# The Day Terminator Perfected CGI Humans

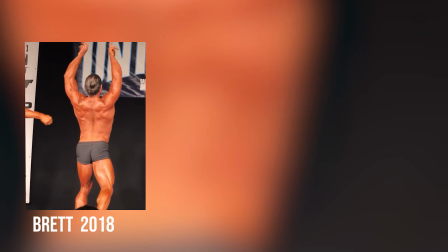[12:21]
Because even though this stand-in actor does have a pretty crazy physique,
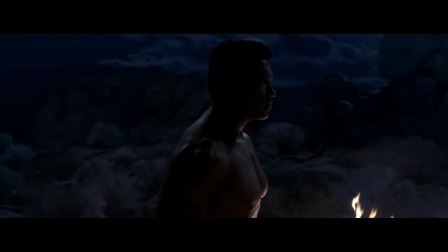[12:25]
it wasn't Arnold Schwarzenegger's physique that is so iconic to the look of the character of the Terminator.
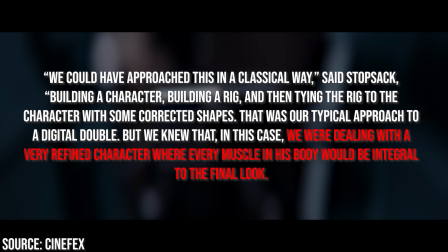[12:31]
And so to digitally manifest this as well, the visual effects team had to sit down and basically completely rework their CGI
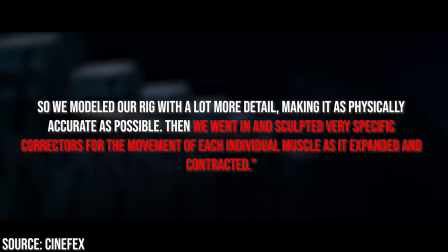[12:38]
muscle pipeline so that all of this character's muscles would operate exactly like Mr. Olympia's would, which is actually just quite tragically funny to think about, because sadly visual effects artists are typically quite underpaid and overworked.
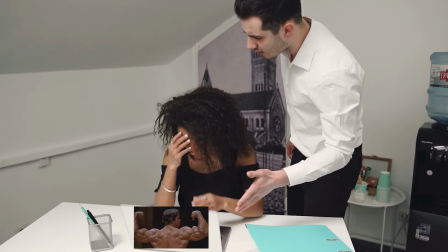[12:52]
And so now it's like, sorry Billy, because Arnold Schwarzenegger is just so buff, you can't see your kids this weekend.
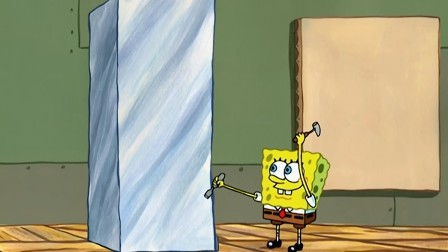[12:58]
Get working on that muscle system though. But yeah, in addition to this, speaking of adding sheer amounts of detail to bring the character to life, this brings me to the number one key of all of this, and that is how they made the character's eyes. As with the eyes being the window to the soul,
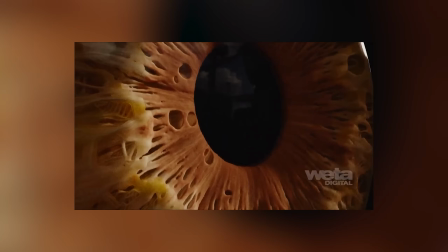[13:15]
and therefore where most of our attention flows when you're looking at someone, you know, you're looking at mine right now, I know, they're beautiful.
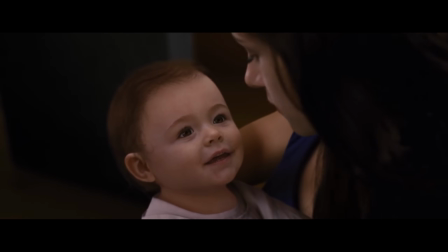[13:21]
Any imperfection in the eyes that belong to a CGI character is just the first thing that's immediately sniffed out somewhere deep in our primal brain.
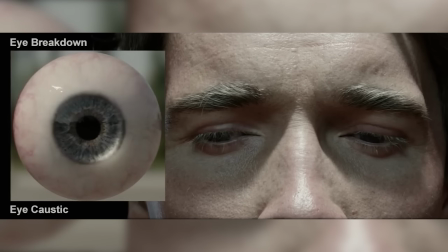[13:29]
And so that's probably why, in this film, Arnold's eyes were crafted to a meticulous level of detail,
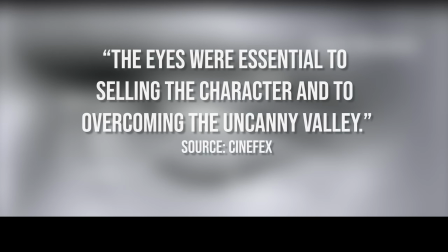[13:35]
with the visual effects team actually equating them as the primary reason as to why this Arnold left the uncanny valley.
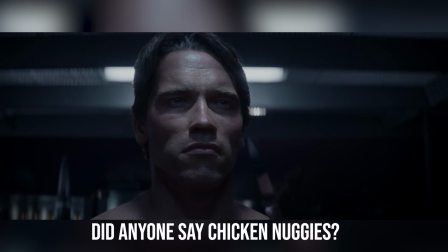[13:42]
And so considering all of this, the fact that it comes down to such tiny little subtle details to make a character like this believable,
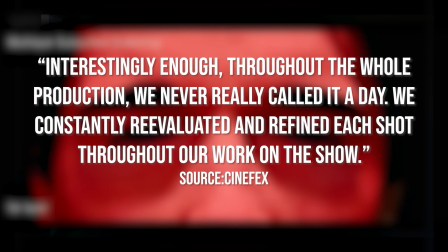[13:49]
and just to get him out of the uncanny valley, really shows just how much work goes into crafting a digital double like this.
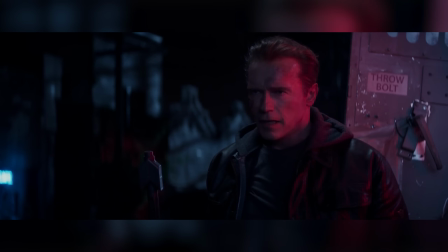[13:56]
But yeah, to wrap this up, the cherry on top of everything was that the real Arnold Terminator, you know, the one actually played by Schwarzenegger throughout the earlier parts of the film,
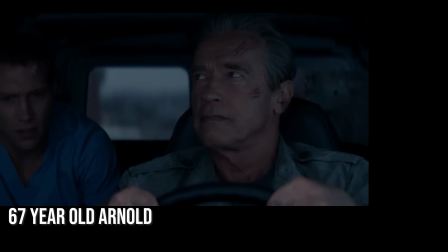[14:05]
was also subtly digitally enhanced to make a 67-year-old Arnold look like a 50-year-old Arnold.
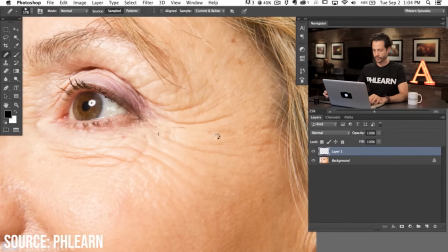[14:11]
And so this was more of a video Photoshop painting in the details kind of thing, as opposed to a full-blown CGI replacement.
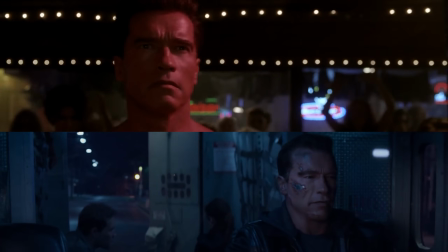[14:18]
And whilst, yeah, to be honest, he doesn't really look like how he looked in Terminator 3 when he was actually 50,
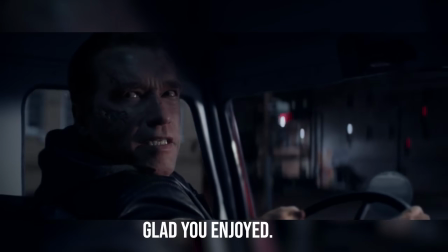[14:24]
whatever they did here was very subtle, and I'm very grateful they kept it subtle, and perhaps a bit less effective, just for the sake of realism,
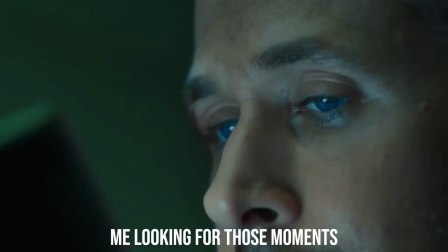[14:31]
as it makes it easier to enjoy the few moments of this film that it is actually possible to enjoy, which I'll let you know when I find them.
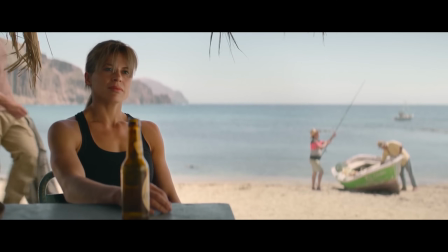[14:39]
But now, speaking of both effectiveness and subtlety, this brings us to our final CGI Arnold, which is the fantastic one from Terminator Dark Fate.
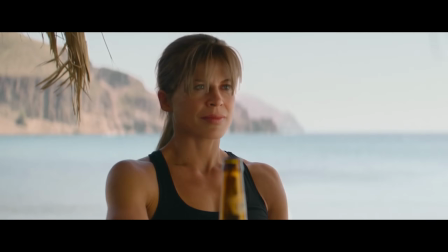[14:47]
Because whilst this scene may be literally one of the worst narrative choices ever, like genuinely in the behind the scenes they said the reason they killed John Connor is because he's boring and played out,
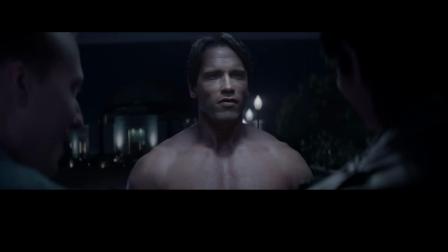[14:58]
from a visual effects perspective, if the Arnold from Genisys was like 99% believable, then this one here is just 100% believable,
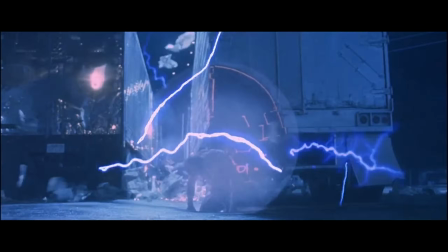[15:07]
to the point where I just genuinely believe they went back in time and got the real Arnold Schwarzenegger to play this guy.
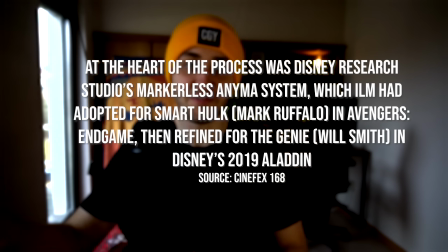[15:12]
And of course, whilst a lot of this quality does come down to just the general evolution of CGI technology,
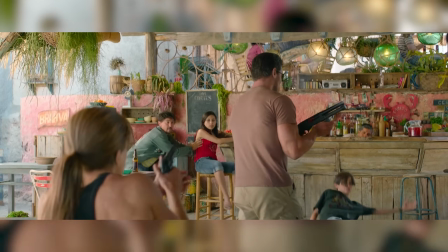[15:18]
I think a lot of it is also due to the fact that this scene had all of the advantages that Genisys had. You know, they had the exact same body double on set, and then they also had Arnold there to provide reference on how he should move and such,
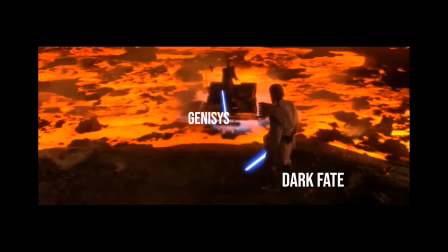[15:30]
but it also had none of the disadvantages that Genisys had,
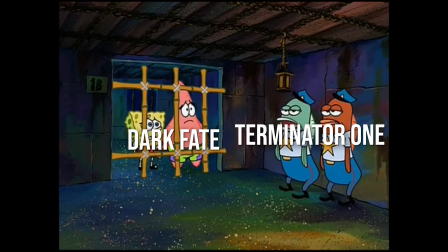[15:34]
as rather than being shackled to mimicking a scene from Terminator 1, now the filmmakers had complete freedom to optimize this scene for photorealism.
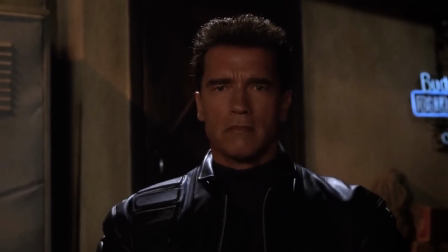[15:42]
For example, this time around, Arnold is wearing sunglasses, which is almost certainly a deliberate choice to not only occlude part of his face from us and therefore help break up that uncanny valley illusion in a similar way to how Davy Jones's facial features do, but more importantly, it also just covers his eyes, meaning that the visual effects team doesn't have to worry about any of that complicated window to the soul stuff that we mentioned before.
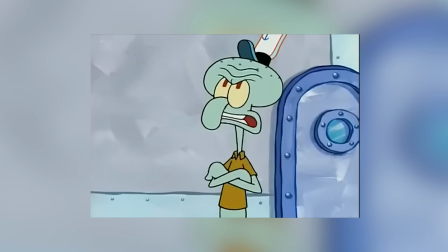[16:07] Oh, please. I have no soul.